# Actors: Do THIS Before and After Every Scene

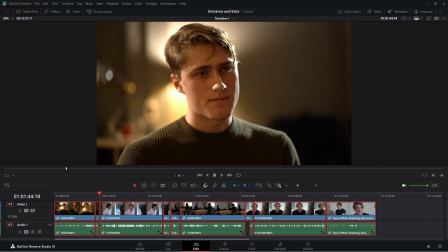[8:06]
They don't know how I feel about me quitting my job, because I've just stopped the story by freezing up. So you need an entrance and an exit to each and every scene. It's very important, and it also informs what happens next.
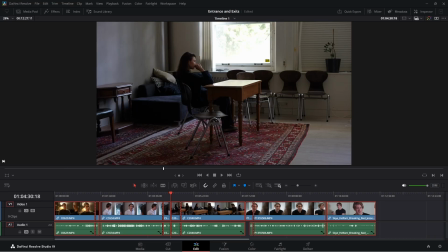[8:22]
Here, I'm going to show an example of a literal entrance. What you'll see is that by starting the scene this way, there's a life here. In life, we're always arriving from somewhere. We're coming from a certain place, a mental attitude.
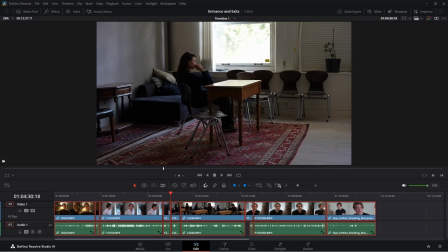[8:40]
Something has happened to us and we're arriving in a new situation with that going on. So here, a literal entrance, but you can see that it gives life to a scene rather than me just starting static in the chair.
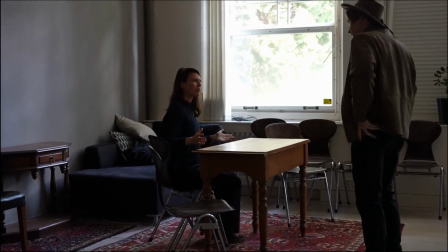[9:00] One of your girlfriends tell you this is my quiet space.
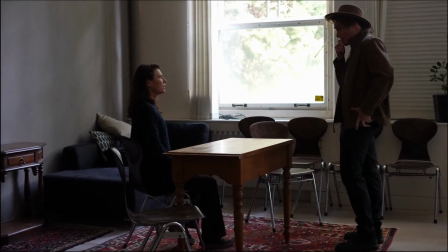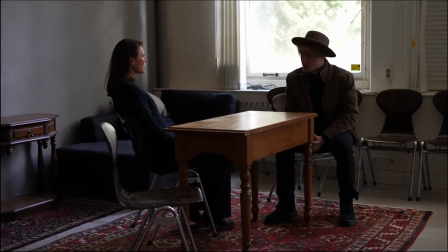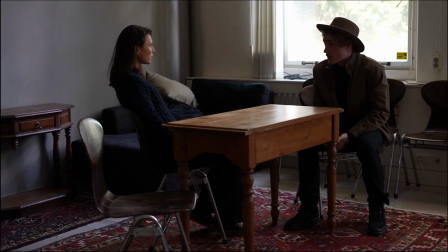[9:14] Well, why?
I think I'm indicating a bit in this scene. It might be a bit overacted, I don't know. It's hard to judge yourself. But I will say that having an entrance here gave me something.
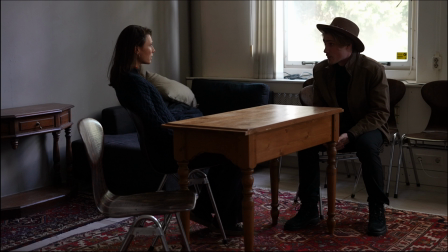[9:30]
You know, this gives a point for the editor to cut. You can tell from the story that I'm coming from somewhere. The hat tells a story. And if we play this further, it's because I'm coming from set, and this is the director, and she's basically firing me.
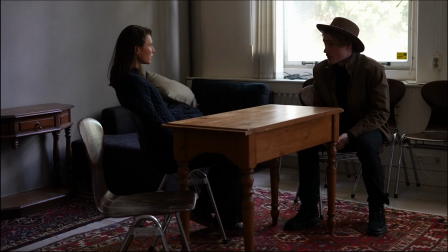[9:46]
But me walking in, it tells a story. And that's what we need. You need in your self-tapes on set We're storytellers, so everything has a beginning and an ending, and you can't just start and stop from nowhere.
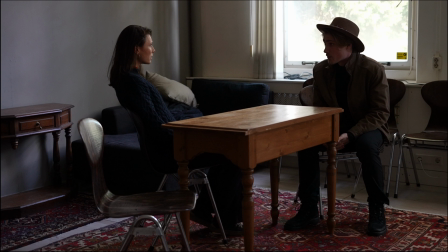[10:03]
You have to enter the scene, if not literally with an entrance, then keep those character thoughts spinning, be alive before you start saying your words. Like with the hammer, I'm listening.
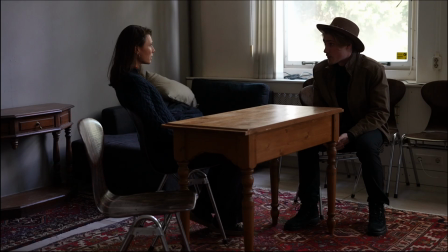[10:16]
You can tell something is happening and then the scene starts. It's not just start, stop. There's always something going on. We're coming and going, entrances and exits. I hope you learned something, and thank you for watching.